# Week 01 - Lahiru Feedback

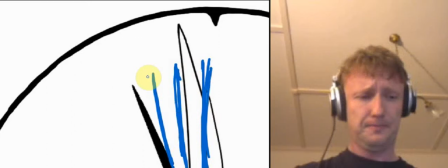[11:46]
can be discreet can just go tick tick tick and
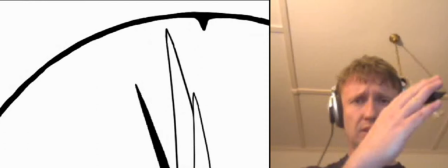[11:52]
don't have any at this slow movement the clocks don't do that they kind of
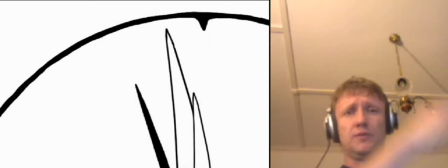[11:56]
they use this hysteresis where they go over and then stop over and stop seeking to
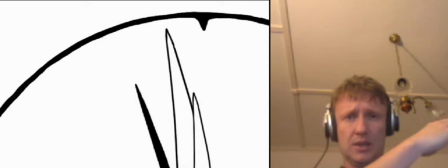[12:02]
overshoot by a sliver and then back so when you animating your style start here you go to here but you actually go over a little bit and then back and
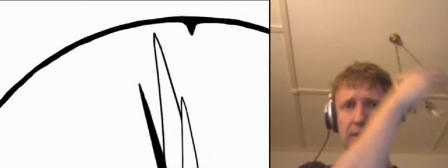[12:11]
then you go over a little bit more than back a little bit more in impact so as you're animating it'll get that feeling of a mechanical click click click
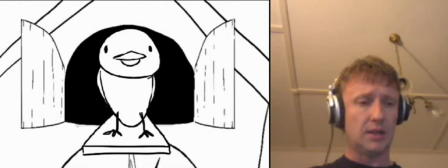[12:20]
like that and then this should happen very
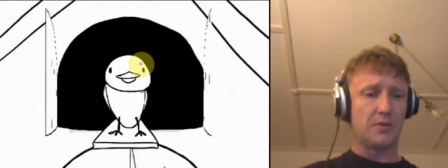[12:25]
suddenly it should come out here we should fully frame it first and
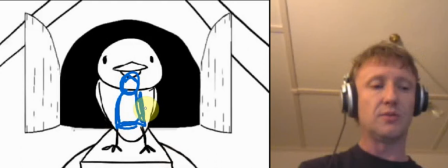[12:32]
then it should just explode out so you in the spacing be extremely
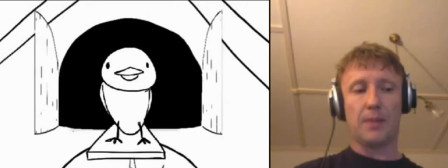[12:37]
tight but this frame here you'll still have the bird here so
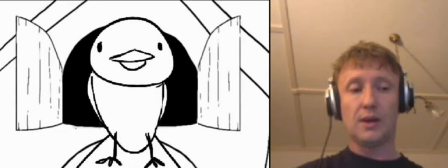[12:43]
where you've got the bird here should happen about here and then one two out it comes
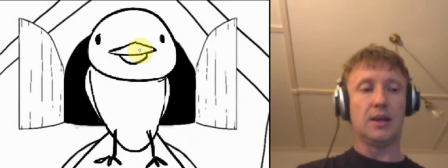[12:51]
so it goes and
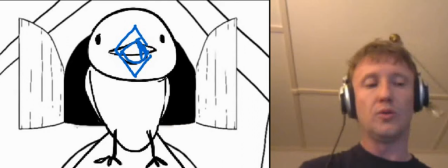[12:54]
and almost to the point where the the bird would cuckoo
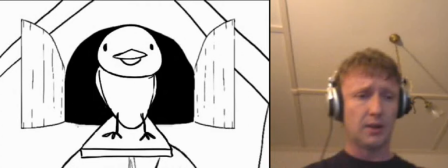[13:01]
straight away because it happens instantaneously goes straight away and in the same way as it goes out it kind of explodes out it should also explode back in as well so here you can almost have pulling here the
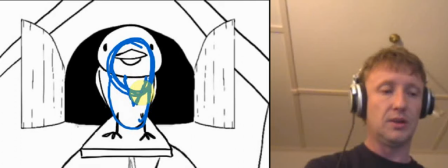[13:17]
the bird's heads kind of overlapping with its um beak down because it's such a strong pull and the feet are at the front like that on the way back and then
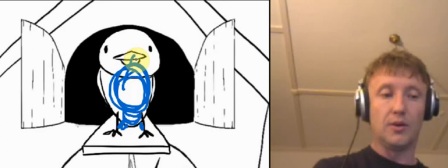[13:29]
over here you could even cartoonify it by having the body way back there now and this beak
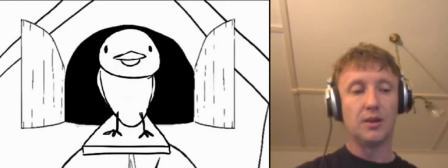[13:36]
overshooting maybe backwards on the
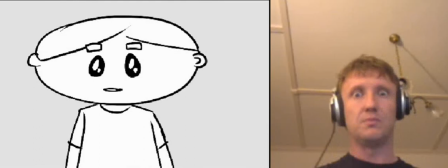[13:41]
and the pull back and then next frame the door's shut okay
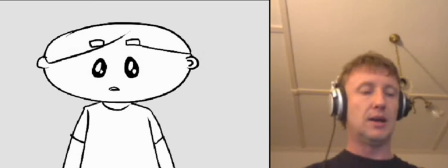[13:48]
so it's this explosion out explosion in with huge overlap on the bird's head and then this boy sits there in wonder
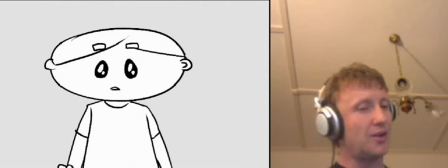[13:58]
oh but it hasn't it hasn't even done the cuckoo yet okay so i i i wonder about that i wonder
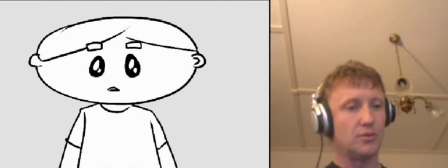[14:06]
if you can probably get away with that cuckoo like that because that would give him surprise
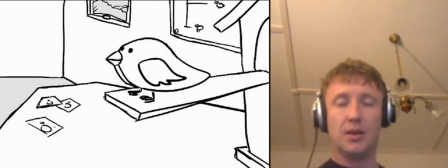[14:13]
and then then have the bird maybe pop out a second time for the second
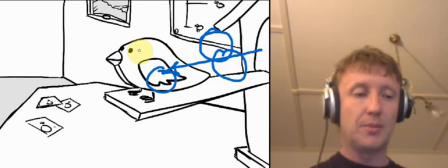[14:22]
cuckoo maybe that's what would happen you'd have this away and have the same event happening where you've got the bird coming out coming to the end and then overshooting the head overshoots and then
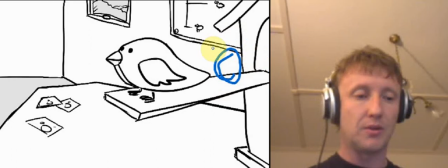[14:36]
overshoots backwards so you would come have your bird like this coming across out in that many frames so boom actually let me try that again you have your bird in there the
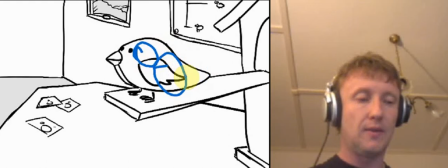[14:57]
bird here and then your bird almost to the end and then have the overshoot so
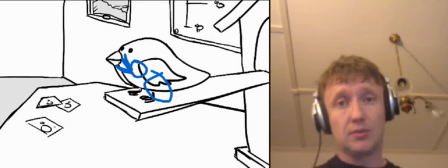[15:12]
boom and then out of the koku something like that from that angle as well so I think that that might be what you can get away with at that moment so that you really have this interesting bit of comic animation in there I think that that would be nice and I think it's
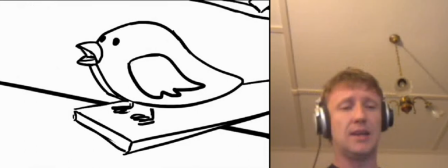[15:29]
necessary and it It makes you laugh. It's cool. It's funny. And then have that happening a few more times. But of course, okay, sorry to hear it. It's the beautiful song, but I still think that you could have that happening.
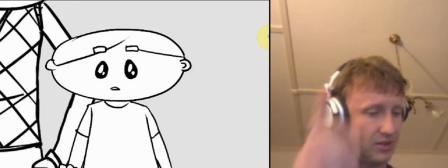[15:45]
Maybe start with a cuckoo and then the second time it comes out.
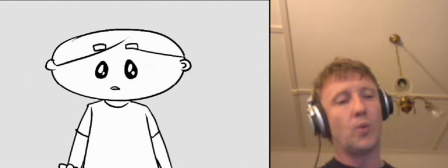[15:49]
So you just erase everything that I just said for the last five minutes, because I'm obviously not reading the script.